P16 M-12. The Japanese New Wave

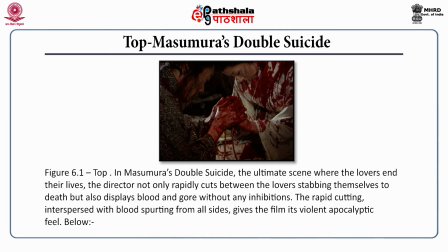4:15 Though a period piece, the actors in Masumura's versions are a rock star Ryudu Uzaki and a young idol starlet Mei Jokaki and the accompanying background score features extended guitar riffs by Uzaki and his downtown Boogie Boogie band.
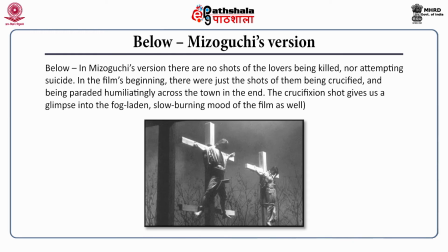4:32 By contrast, Mizoguchi's adaptation uses traditional joruri music while inflecting the same lilting quality of the music into its visual domain. Mizuguchi's film utilizes the short sequence style,
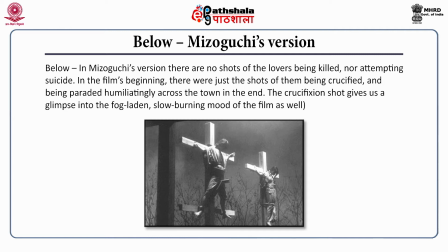4:48 its pictorial scroll-like detailed unfolding of the event, emphasizing the fog-laden mood of the place. This is opposed to the sensation of hurtling to doom that Masumura evokes.
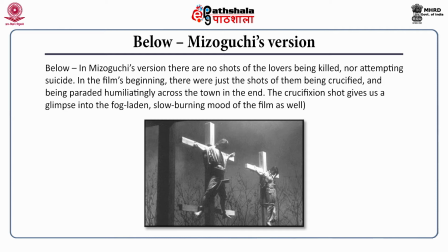5:01 In figure 6.1, as we see, in Masumura's double suicide, the ultimate scene where the lovers end their lives, the director not only rapidly cuts between the lovers stabbing themselves to death but also displays blood and gore without any inhibitions.
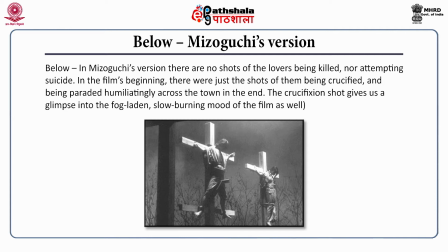5:19 The rapid cutting interspersed with blood sporting from all sides gives the feel of a violent apocalypse. In Mizoguchi's version, there are no shots of the lovers being killed nor attempting suicide.
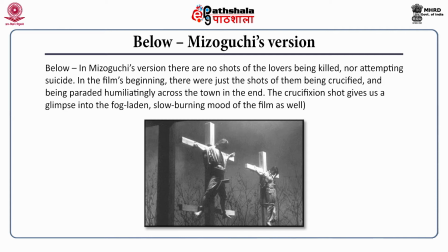5:34 In the film's beginning, there are just the shots of them being crucified and being paraded humiliatingly across the town in the end. The crucifixion shot gives us a glimpse of the fog-laden, slow-burning mood of the film as well.
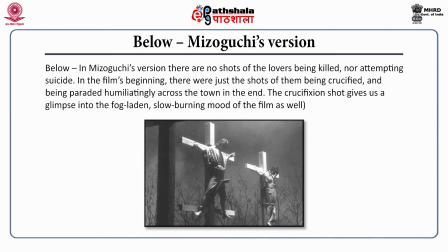5:49 In Masumura's, we also see that he uses multiple close-up shots, rapid zoom-ins and piles one dramatic point on top of another, giving the film its pace.
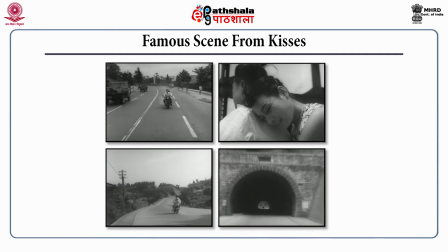6:02 Masamura's rapid editing is best remembered in the sequence detailing the flight of the rebel as in the film Kisses 1957, where the director uses a handheld camera and employs rapid abrupt cutting between the couple and
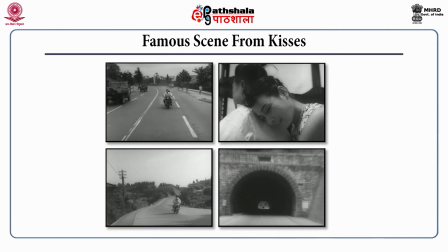6:18 the landscape to simulate the same sense of speed and freedom within the spectator that the protagonists themselves experience. In figure 6.2, we see the incisive nature of his style that are put together like a string of short declarative
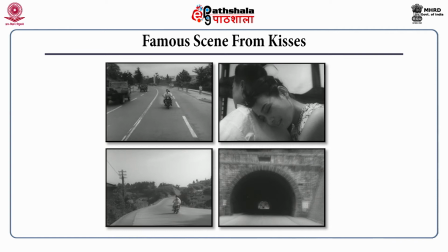6:36 sentences fitted together with Masumura's and his contemporaries confrontational stance against the melodramas of the 50s.
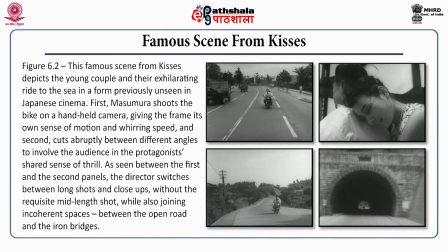6:45 This famous scene from Kisses depicts the young couple and their exhilarating ride to the sea in a form previously unseen in Japanese cinema. First, Masumura shoots the bike on a handheld camera giving the frame its own sense of motion and speed and second
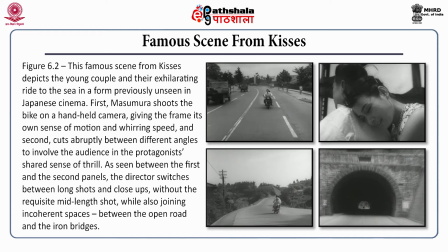7:04 cuts abruptly between the different angles to involve the audiences in the protagonist's shared sense of thrill. As seen between the first and the second panel, the director switches between long shots and close-ups without the requisite mid-length shot
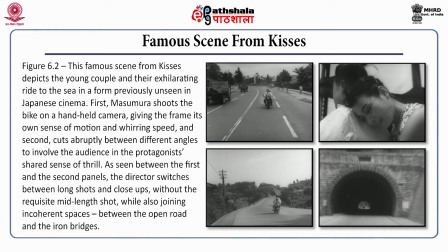7:22 while also joining in coherent spaces between the open road and the iron bridges.
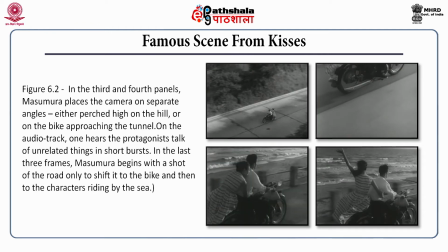7:30 In the third and the fourth panel, as we see, Masumura places the camera on separate angles, either purged high on the hill or on the bike approaching the tunnel. On the audio track, one hears the protagonist talk of unrelated things in short bursts.
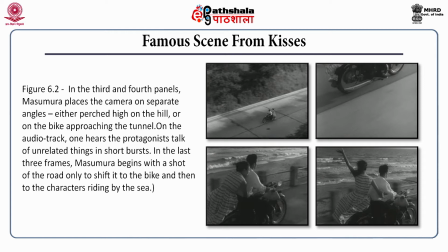7:49 In the last three frames, we see Masumura begins with a shot of the road only to shift it to the bike and then to the characters riding by the scene.
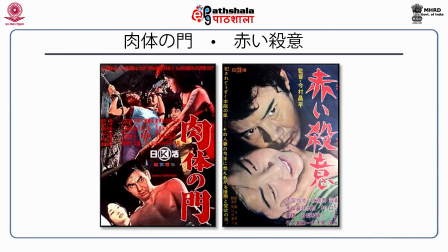8:00 The Japanese New Wave, while interfacing with the Sun Tribe films, films about delinquents and youth in Japan, Masumura himself being the chief exponent, also interfaced with the film of the flesh, popularly known as Pink Films.
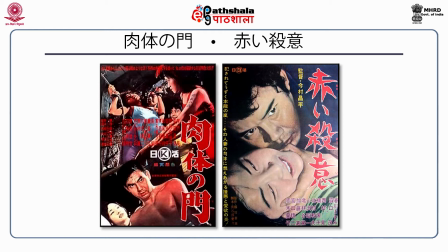8:16 The Pink Films therefore dealt with questions of bodily pleasure, sexuality and risk displays of female nudity.